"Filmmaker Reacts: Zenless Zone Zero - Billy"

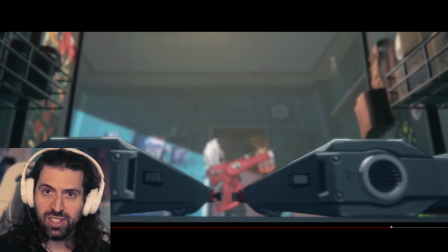4:07 I now have memberships on the YouTube which we're really excited about and I have private rooms for the members different tiers and stuff on discord a lot a lot of fun perks if you haven't got a chance to click join and see what they're all about anyways this is really fun i'm loving
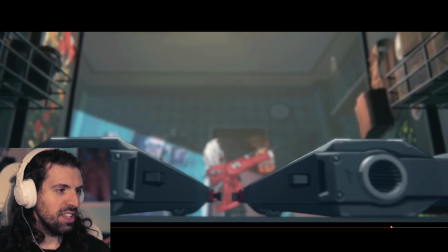4:22 what i see here there's a lot to talk about so let's just let's just scrub through it and uh and take a look mostly it's the choreography of
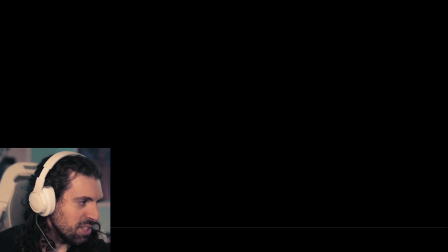4:30 the camera uh very very very well done we're gonna skip to the to the visual stuff here uh this reminded me of tarantino is a
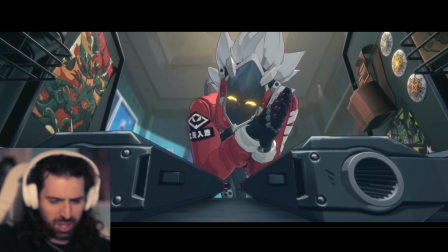4:37 famous trunk shot. Everybody knows it. It's nothing, you know, nothing crazy to talk about, but there's a shot where oftentimes his characters are, you know, looking down into the trunk with, uh, from a dead body's perspective or a character who's in the trunk, uh, but kind of reminded me of that. I think it's really fun.
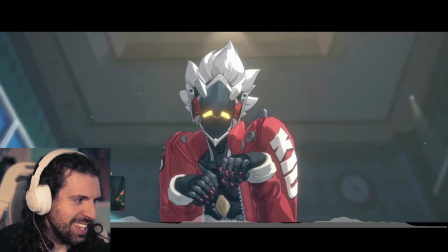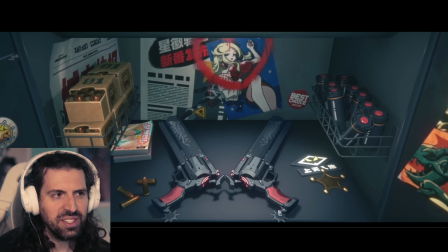5:01 He's, he's, he's a guy who loves production and this character is very interesting to me um though it's though it's lighthearted it does give us a lens
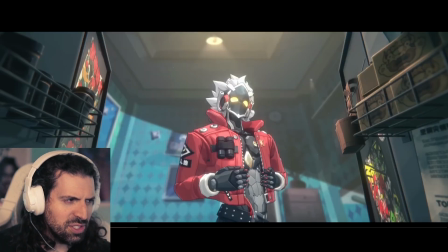5:08 into what kind of guy this is um is he an android because look at his body look at his hands look at his stomach he has
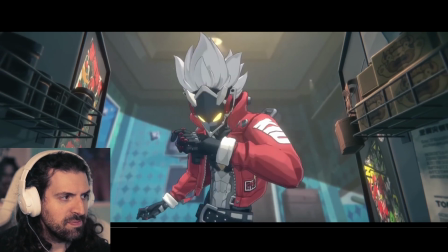5:15 like computer screen for a face you're waiting for a beating let's go really curious does this have like sort of
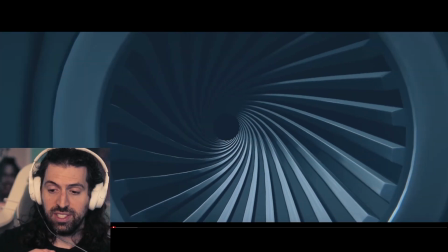5:21 a cyberpunk feel where people are modified or is this guy just a like complete robot
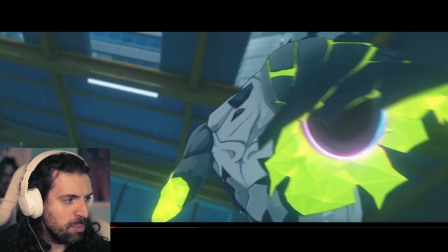5:30 So yeah, this is where the shots start to get really cool. There's some interesting stuff that happens though in the editing, and they put a lot of time into this.
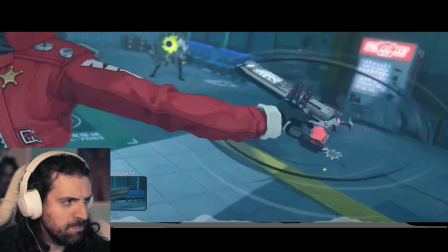5:36 Let me show you what I'm talking about here.
Let's go big and light up the starry sky!
Yeah, even that, just a really cool kinetic shot.
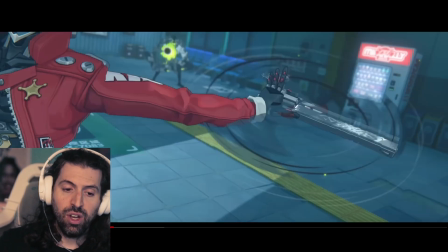5:44 What we have here is we have movement of the subject motivating camera movement. That's something I talk about a lot in Genshin. Genshin's very, very good at this as well. And we're going to go through it frame by frame.
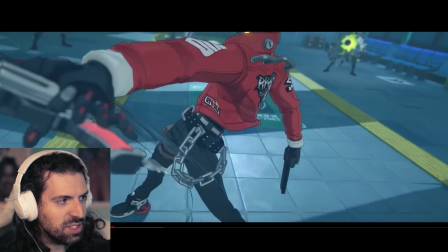5:55 What happens is we're following this up, And look at that beautiful wide-angle choice there as you can see his arm seems very stretched because it's a wider ankle
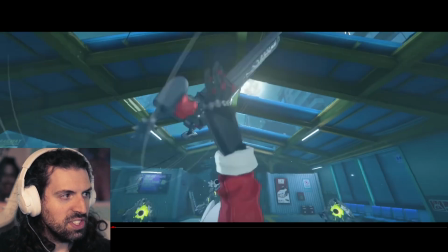6:05 Awesome choice and then very satisfying click up there.
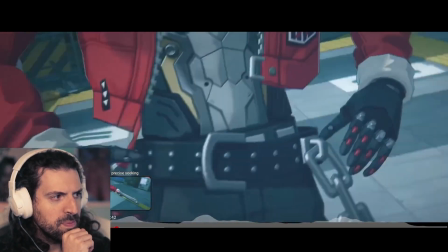6:09 You got the sound design crunching in there, too Give that little thing it's a very nice sound
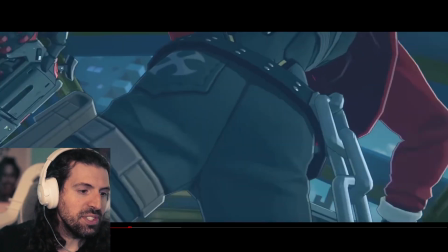6:19 Yeah, that's what I'm talking about so there's this cool effect that happens here look at this
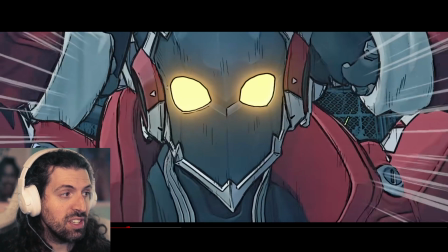6:24 It's almost like manga lines and this is a plethora of butt shots here Which I think is pretty funny for an Android guy,
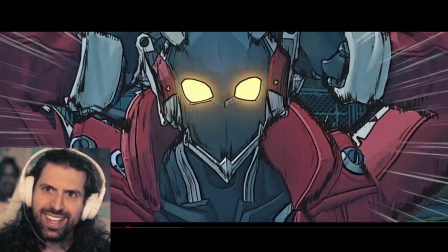6:30 but look at this see Isn't that so cool? We have this like posterization happening, but it also has like of course like manga lines Which of course is you know appropriate and it's a reference in this case
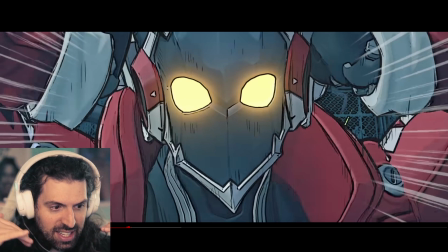6:45 And we have the manga lines on the side the emphasis lines and everything's I think I think it's really cool
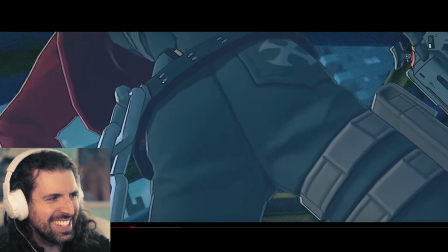6:51 There's a couple more shots like that Look at this. I think it's so funny to focus on him like this like what?
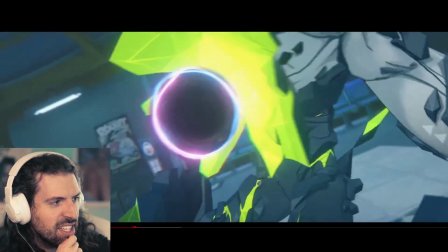6:58 There's those manga lines again for emphasis But I'm kind of curious what this guy role
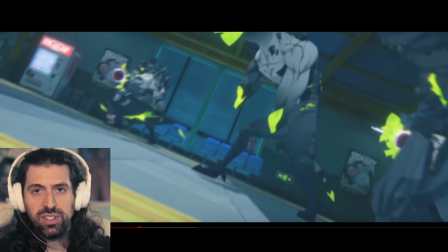7:05 is because we don't really see any other characters in this I'm very new to to zone zero So I'm I'm kind of just Jumping in and I have a lot of questions about the characters and how his sort of what his places within the cast, but I Think it's a great.
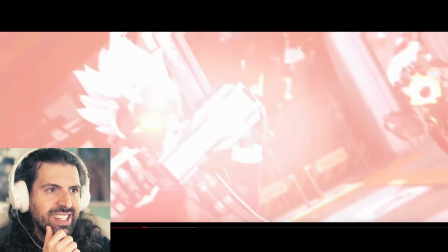7:20 Oh Even that really clean shot. Look at this. Yeah, really nicely executed.
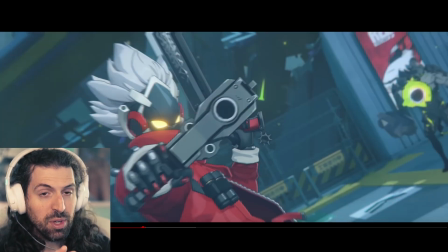7:26 Goes right to the barrel and there's a lot of this kind of a recurring visual theme of us going into the barrel almost like we come out of it in the beginning.
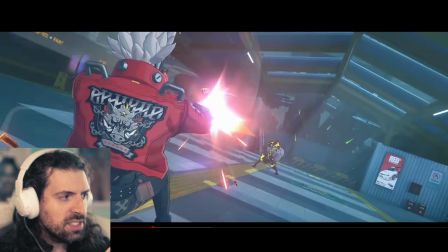7:37 Now I have a question for the for the miHoYo fans. Is this turn-based or is this more like Genshin?
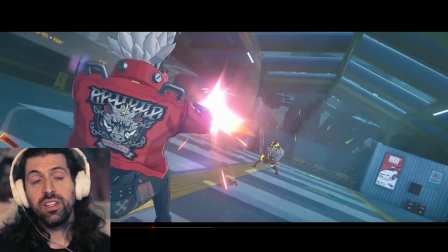7:45 Because Star Rail is turn-based, right? Actually, considering trying Star Rail on stream, I think that'd be really fun.
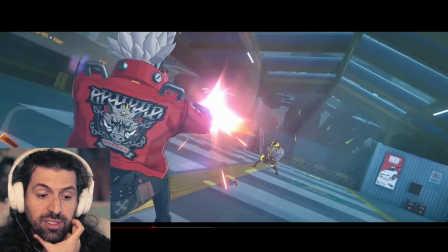7:52 So let me know if you guys would want to see that, because I am a fan of old-school turn-by stuff, like all the original Final Fantasies and everything.
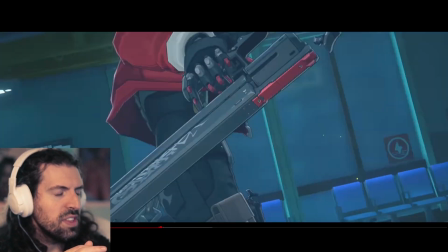8:02 Yeah, even that just nice, nice sort of crunchiness to the editing, and we have a lot of speed ramping, what we call it, in editing.
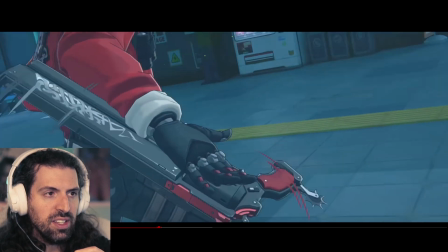8:09 Check this out. So what happens is the shells hit the ground. Such a clean shot.
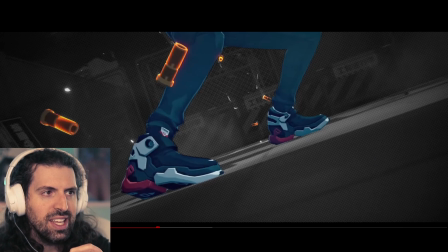8:14 Again, more of that movement, the camera motivated by the subject.
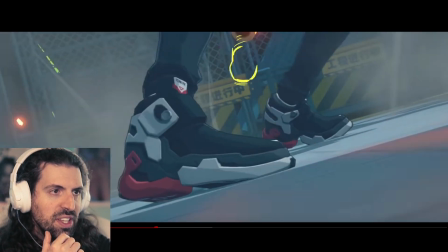8:21 I love to see that. Look at this. I like how we have a speed ramp here. The shell hits the ground.
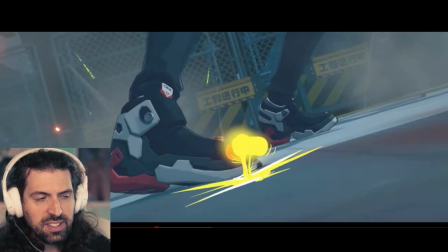8:27 Bing! We get this awesome visual effect. You know, this is not, I assume, in engine. I could be wrong. It seems to be drawn in these little affectations and lines and stuff.
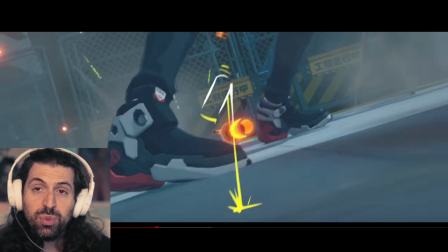8:39 It's really cool. And then we have a visual cue that signifies we've gone in slow motion.
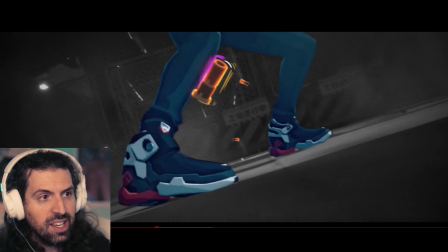8:45 Look what happens to the exposure. It's kind of like a desaturation. Yeah, we have a desaturation of the background. And there's also like a, it's like a manga screen that's been applied. Do you see that? There's these tiny little, look at this. Do you see these tiny little dots? That's why you're using a manga screen.
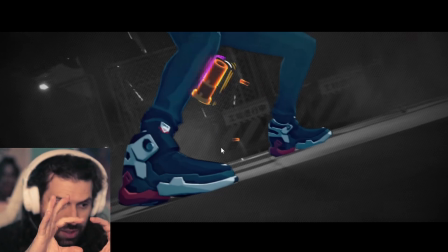9:04 I mean, artists actually cut these out with blades and you stick them on your subject to achieve shading.
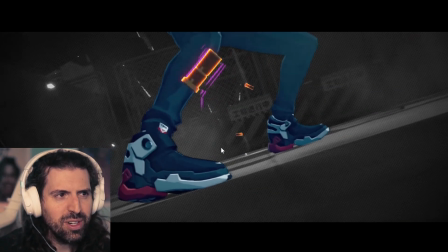9:11 So some really cool kind of referential stuff to manga, which I love.
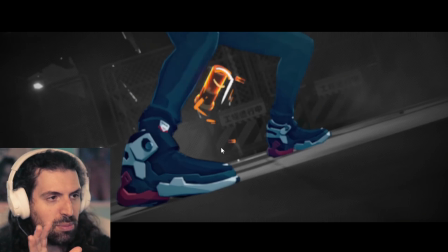9:15 And we have the desaturation of the background into this monochrome black and white, as they say.
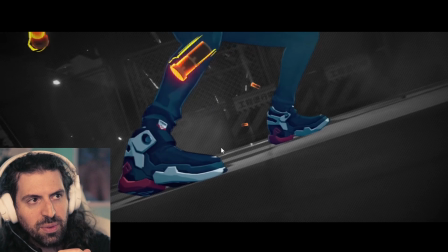9:21 And what a cool effect.
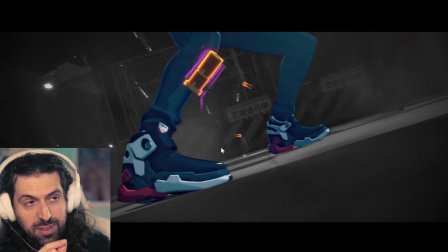9:23 What it does is it makes that shell really pop, not only because of the purple and orange, beautiful, beautiful color harmonies taking place here.
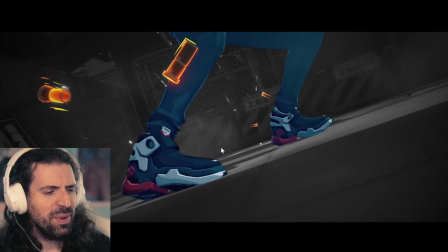9:32 All right. So like what what a It's like a one second shot man.
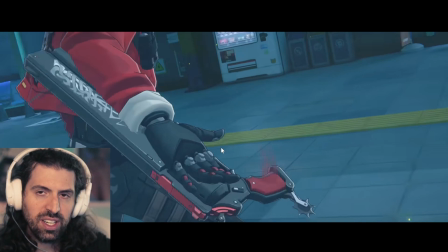9:38 That's it. It takes a lot of work to work on all that very well done
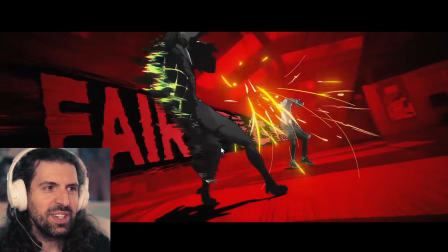9:45 Another clean shot man, you know has anyone ever seen Helsing has anyone ever seen that because look at this This shot right here to me.
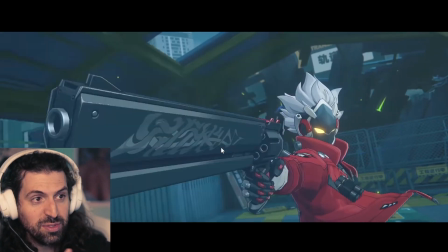9:54 So Alucard and not not Alucard from Castlevania It was actually my preferred Alucard,
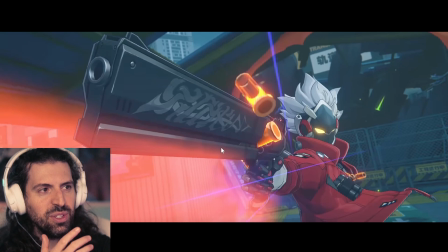9:59 but Alucard from Helsink, the red coat, the huge gun like that, this wide-angle lens, beautiful, beautiful wide-angle lens.
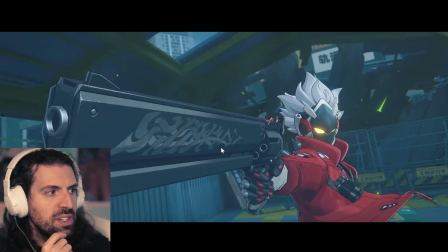10:06 I would say maybe even like a 20-millimeter wide-angle lens right there, but this is where stuff gets really fancy.
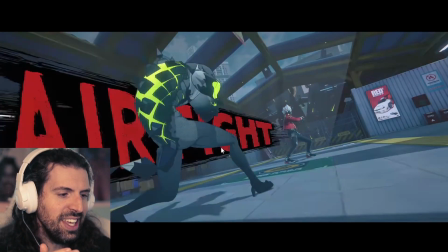10:13 So he shoots, and then look at this. We get the kinetic typography is what we call this, and does it say fair fight?
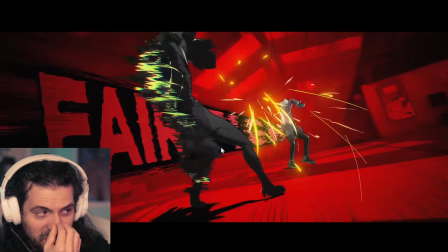10:23 It's so funny. I love the tongue-in-cheek of this. I think it's super, super fun.
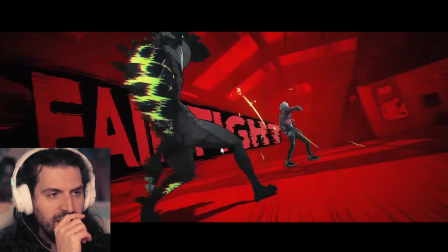10:28 You know, it's super like stylish, almost in the realm of like a Cowboy Bebop too.
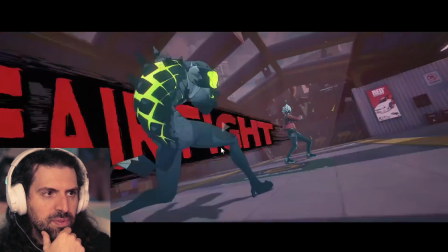10:34 If we talk about awesome animation projects, fair fight, and it just goes off.
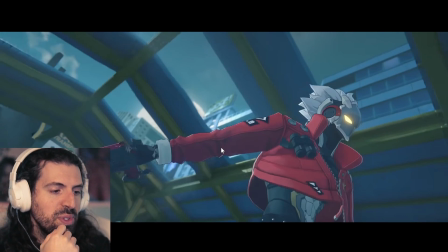10:39 And you know, typography is, it's a lot of work, man. It's not easy, especially because we're looking at, it's not just, ooh, another clean shot there.
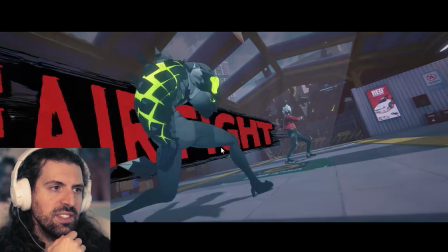10:47 It's not just like, you know, making the stuff fly across the screen and implementing perspective into it.
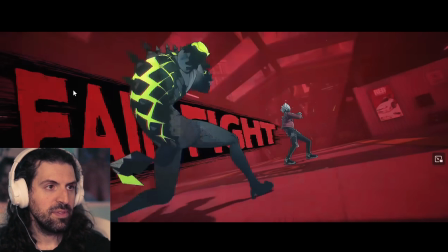10:53 So it actually works within the scene. right perspective is clean there but also we have to apply masks as we
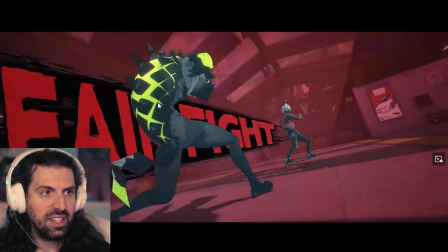11:00 call them in editing to the subject here to allow it to kind of like pass through him that's a lot of work
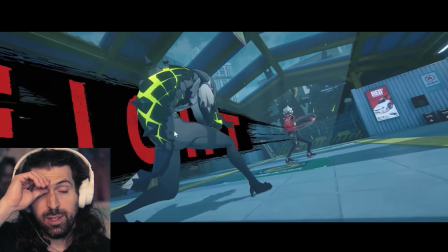11:07 it's a lot of work i almost like i have questions that i wish i could talk to the animators about like is this a 3d object
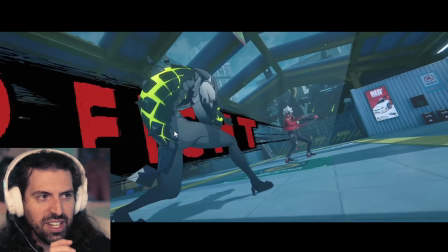11:15 in the engine that they like made fly by with fair fight on it or is this something they did with like masking and editing and post-production
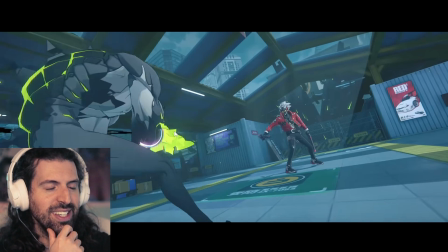11:23 Super interested to know if I doubt anyone would be able to tell me But that would be cool to know
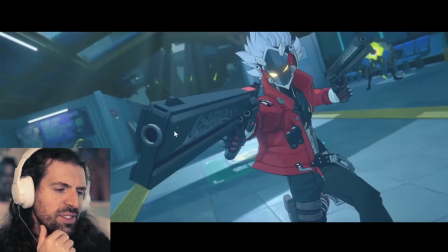11:32 That's a great shot too.
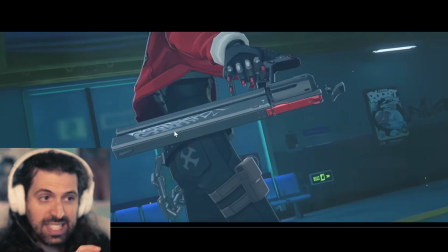11:34 I like that we go for a wider sort of Establishing the space shot here because a lot of it has been nice and tight in a good way. It's where it's worked very well
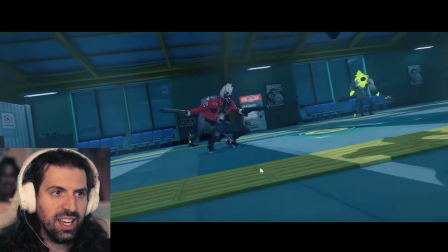11:47 He does this this move and it's cool because we should start behind This enemy, and then he does this awesome, kind of knee spin.
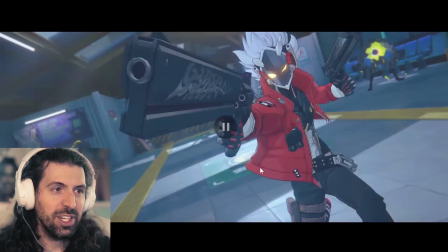11:57 Yeah, so satisfying. And we end up coming really high into the screen, then we go into Mitroid again.
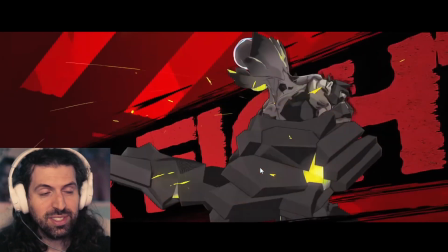12:04 That's yeah. Now there was more typography, this is Fair Fight again. Awesome.
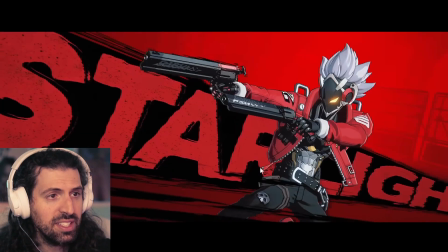12:14 Ooh, and that says, that says Star Flight, I believe?
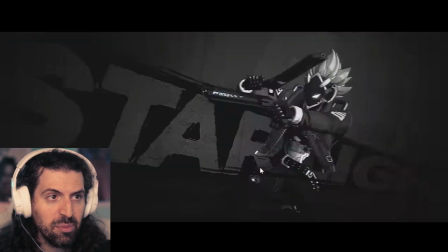12:19 Oh, man, look at that. More monochrome.